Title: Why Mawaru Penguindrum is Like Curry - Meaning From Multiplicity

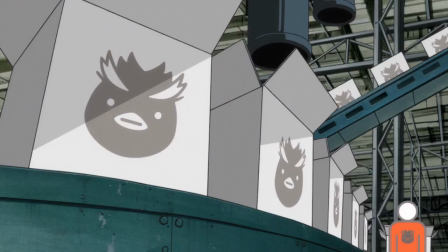(28:52)
The Kiga Group's symbol is the penguin, which appears all over the public spaces and products in Tokyo.
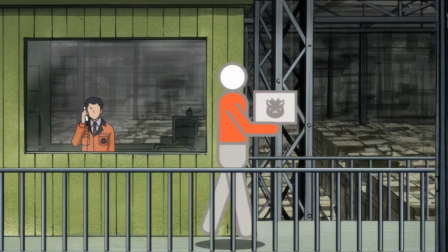(28:58)
The Kiga group uses factories and products to disguise its motives,
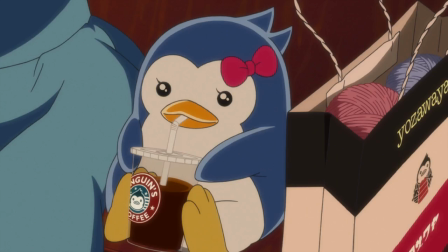(29:03)
and the penguin logos draw a visual parallel between the consumer society at large and the terrorists.
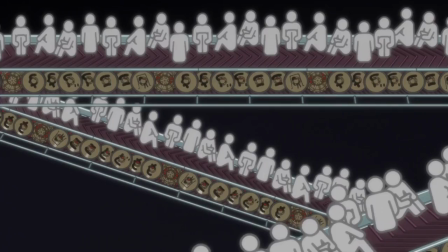(29:10)
While society has transformed people into faceless copies, the Kiga group all wear identical uniforms and unquestioningly obey their leaders.
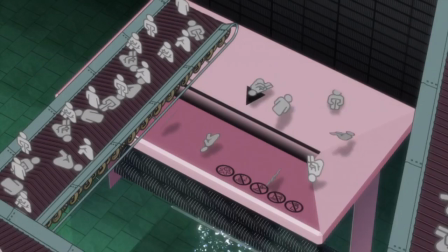(29:20)
Society views children and people as products to be sacrificed for a larger good.
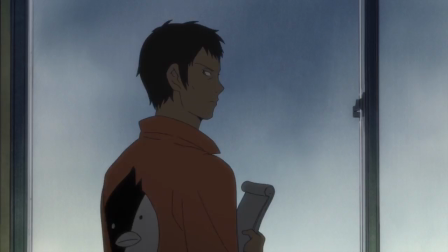(29:25)
While the Kiga group is ostensibly motivated by love for people and a desire to give them something better than the current society,
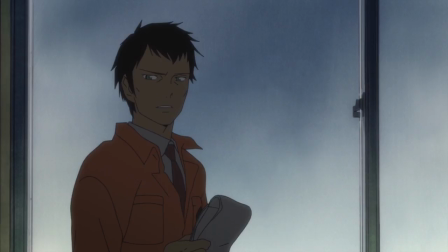(29:33)
they use innocent lives to achieve their goal, foregoing the love which was their original motive.
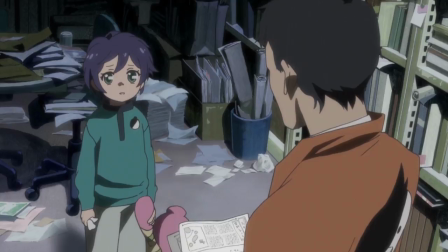(29:39)
The penguin symbol is associated with Kiga as well as the capitalist culture at large to emphasize the
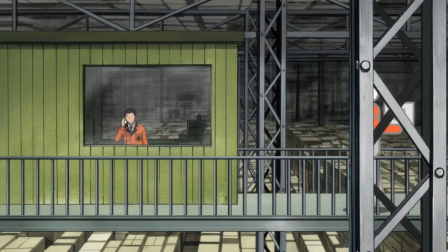(29:46)
similarities between the two and to identify that the Kiga group has not escaped society's influence,
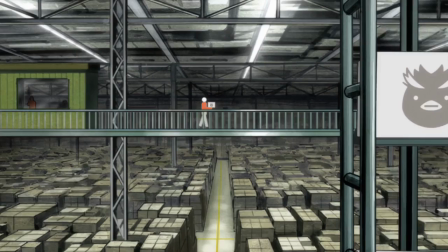(29:53)
but has merely become a dark reflection of it.
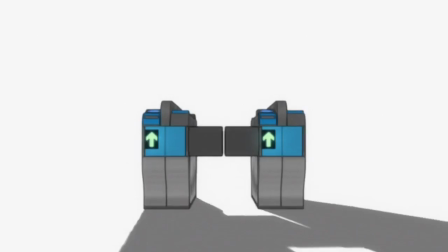(29:56)
Even though they might seem completely opposed at first, they are actually two sides of the same coin.
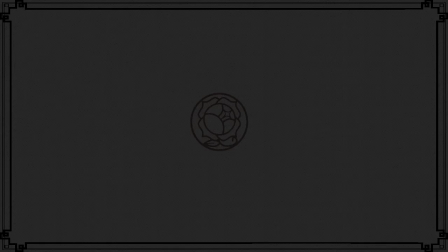(30:03)
While Penguin Drum does criticize the capitalistic culture of Japan,
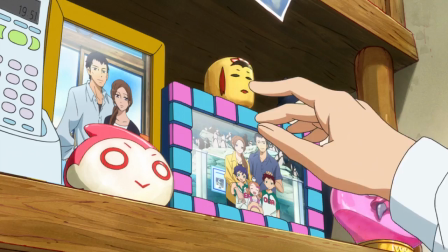(30:08)
it mostly couches these critiques in terms of family as a stand-in for society. Family is important in all cultures, but especially so in Japan.
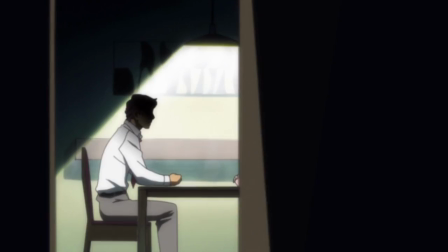(30:18)
It is notable that there is hardly any positive portrayal of the traditional family in Penguin Rome.
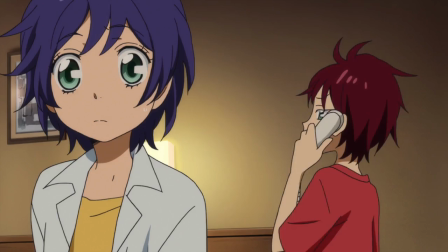(30:24)
In fact, all the characters we follow have been negatively affected by their biological families.
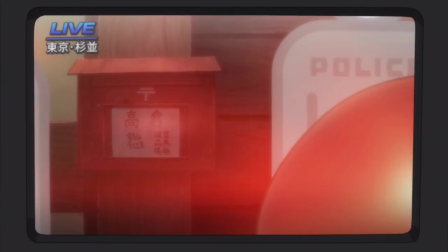(30:29)
The Takakure children are abandoned by their parents when they go into hiding, and ostracized by the public for the sins of their parents.
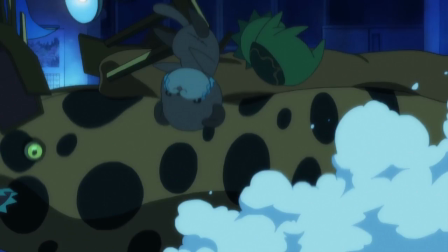(30:37)
Ringo's family has split apart, which causes her great distress and leads her to insane lengths to try to reunite her parents.
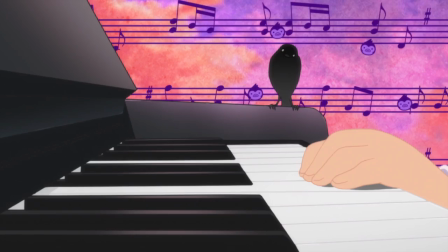(30:45)
Tabuki's mother only cares about him as a means to produce music, and when he injures himself she loses interest in him completely.
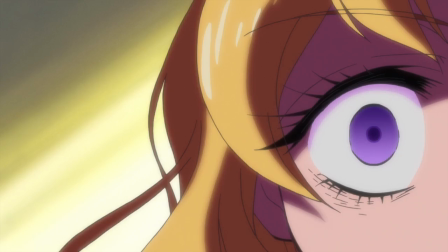(30:53)
Yuri is abused by her father for not matching up to his expectations of beauty.
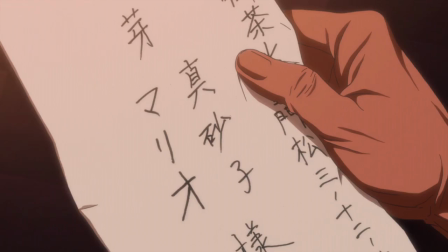(30:58)
Masako is ignored and mistreated by her patriarchal grandfather, who denies her the chance to run the family business because she is a girl.
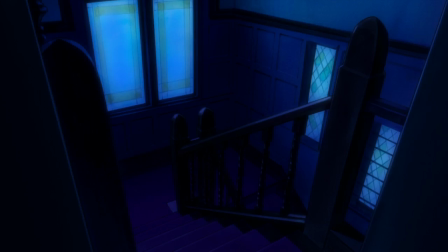(31:07)
The fate of all of these characters is intimately tied up in their families and the society at large which influenced those families.
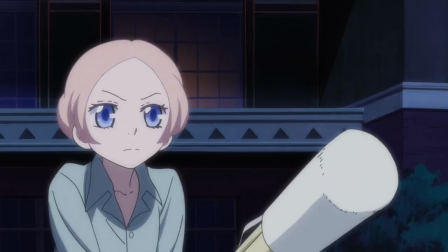(31:15)
Penguin Drum is making a statement about how the families and cultures we are born into have a huge controlling influence over our lives,
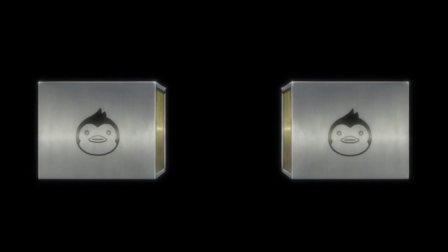(31:23)
and these influences can be extremely negative.
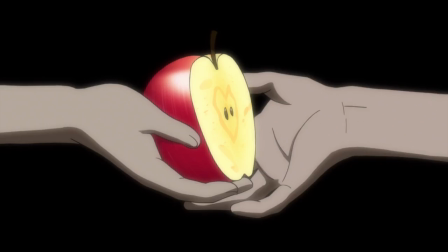(31:27)
Penguin Drum does offer an escape from the influence of family and fate, the bonds of love we form with the people that we care about.
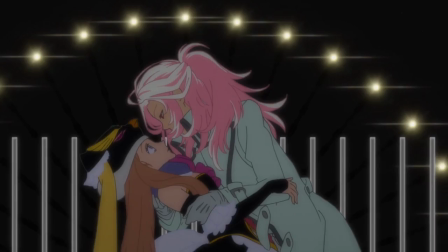(31:35)
And while this is by no means an original message, the way Penguin Drum goes about establishing it is.
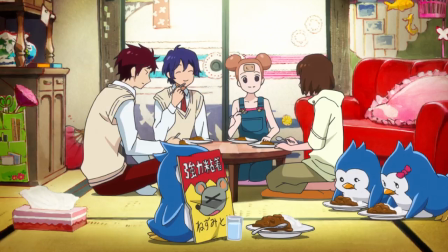(31:41)
Through their love for each other, the characters are able to defy the fate laid out for them, and to find happiness in each other.
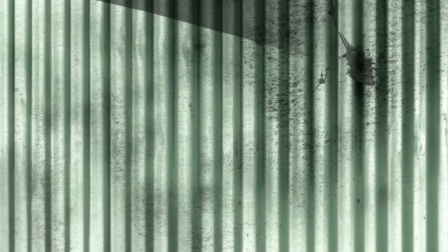(31:49)
The Takakuri children, Shoma and Ringo,
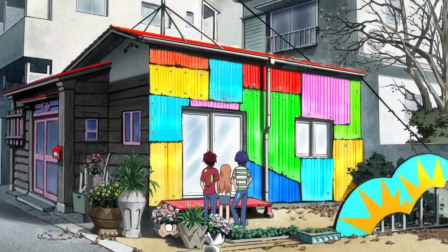(31:52)
and Tabuki and Yuri, all form their own makeshift families, which provide the love they were denied from their own biological families.
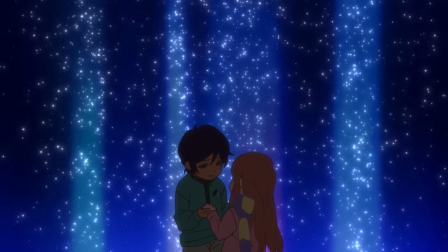(32:00)
However, these bonds do not come easily. Penguin Drum positions reciprocal sacrifice as the cornerstone of love.
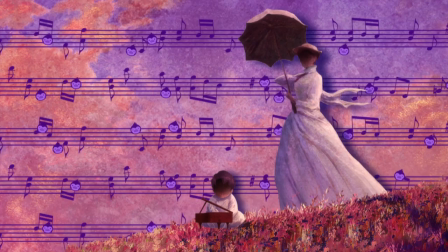(32:09)
This reciprocal sacrifice is contrasted with the one-sided sacrifice the characters experienced at the hands of their families.
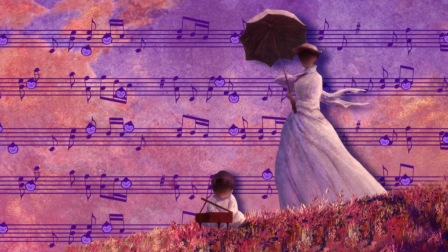(32:17)
While their parents required them to offer themselves, the parents offered little or nothing in return.
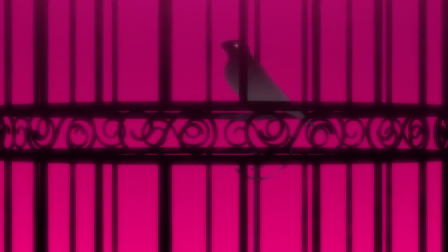(32:24)
The children's love for their parents led them down self-destructive paths which hurt themselves and the people around them.